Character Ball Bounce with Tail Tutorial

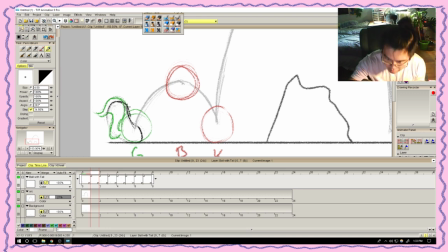(28:20)
It's the same kind of like logic over here, where the squash is being pushed over here. He's kind of like pushing himself backwards before he can actually propel himself forwards, right?
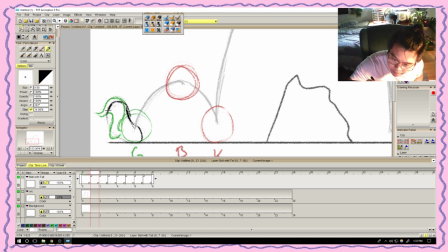That way we also have this nice little like swing. Remember how we were talking about like arcs last time?
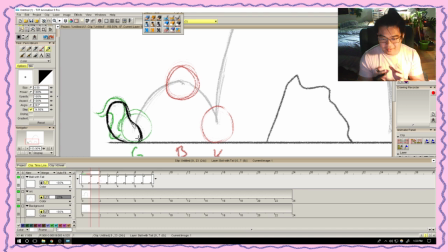(28:49)
Like arcs are very important in terms of making the animation feel nice and look nice. Now we actually have that, because we don't have to
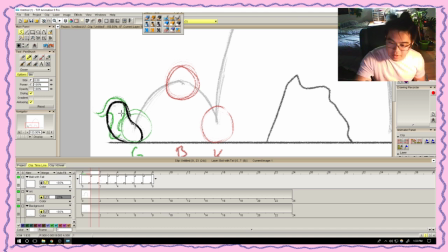(29:03)
fully draw out, like we don't have to like fully draw out like there's like a whole arc that needs to go from here. It's just kind of implied, right? And so that's the anticipation, right?
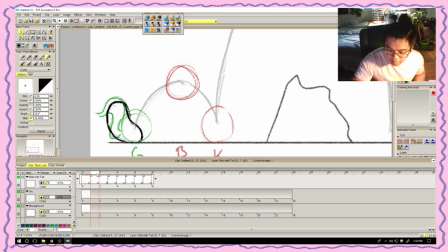(29:23)
And I will actually shoot it out from here. So from here, insert image, okay,
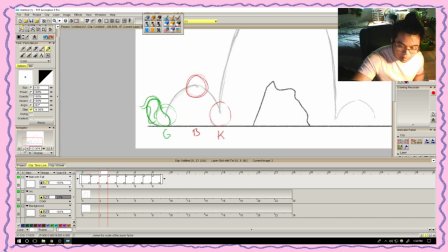(29:35)
maybe a little further out.
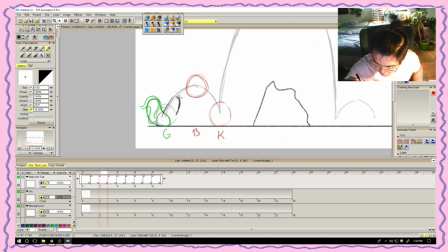So we're still kind of getting the stretch out from here,
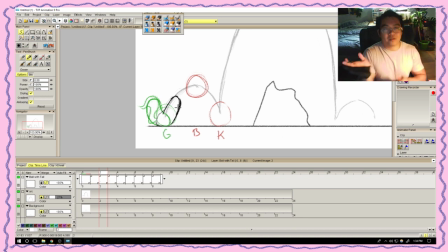(30:13)
but I kind of wanted to give it a little bit more weight and have it more have it be more grounded the whole time. So at least there's more parts over here where it's touching the ground, right?
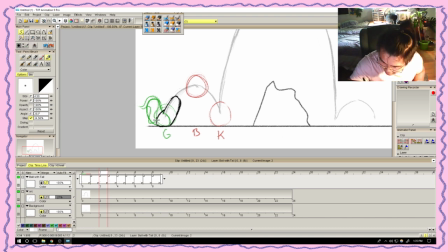(30:31)
So it would kind of morph as if like someone's like sitting like this, like the body itself after a certain point can only hold itself straight up, but then there's like a big like gap over here, or like there's a big like bulge over here because of the stomach, right?
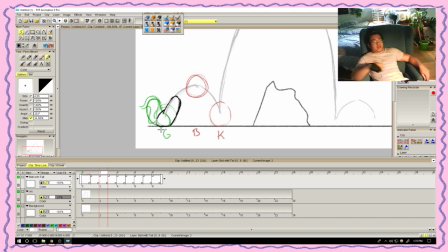(30:50)
Let's see if I can actually recreate this pose, right? This piece from here to here is very much solid. There's not a lot of like movement going on because there's no like space. It's all ribs. But then there's an open space over here where all the internal organs and stuff.
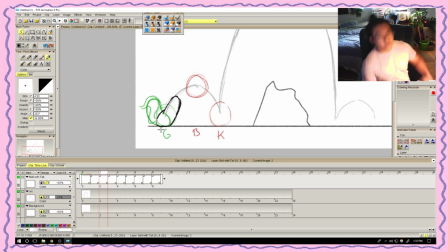(31:09)
That's where we actually get most of our movement, sideways and then back up and down, right? That's where you get like the beer gut coming out. We're kind of doing that except backwards. That's just personal artistic
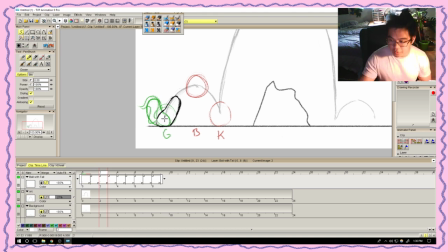(31:27)
expression. You don't have to do that. You can do like the simple oval, right? But since there's not a lot of space, I'm trying to utilize whatever space I have in order to portray it the best way I can.
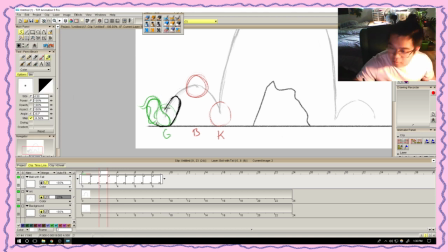(31:43)
Maybe less so over here, but it's still gonna be pretty prevalent, right? Right. So what we have is
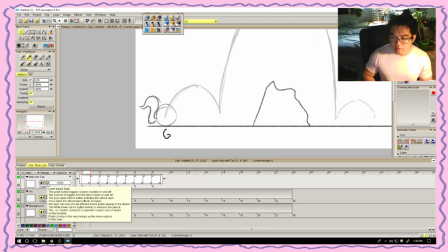(32:05)
if we turn off the light table, the ball by itself with the tail, then it kind of like winds up and kind of shoots itself out, right?
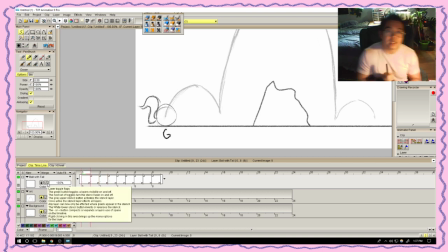(32:20)
We've never lost that point of contact because it's kind of like morphing itself to swing out, right? It's swinging out using like a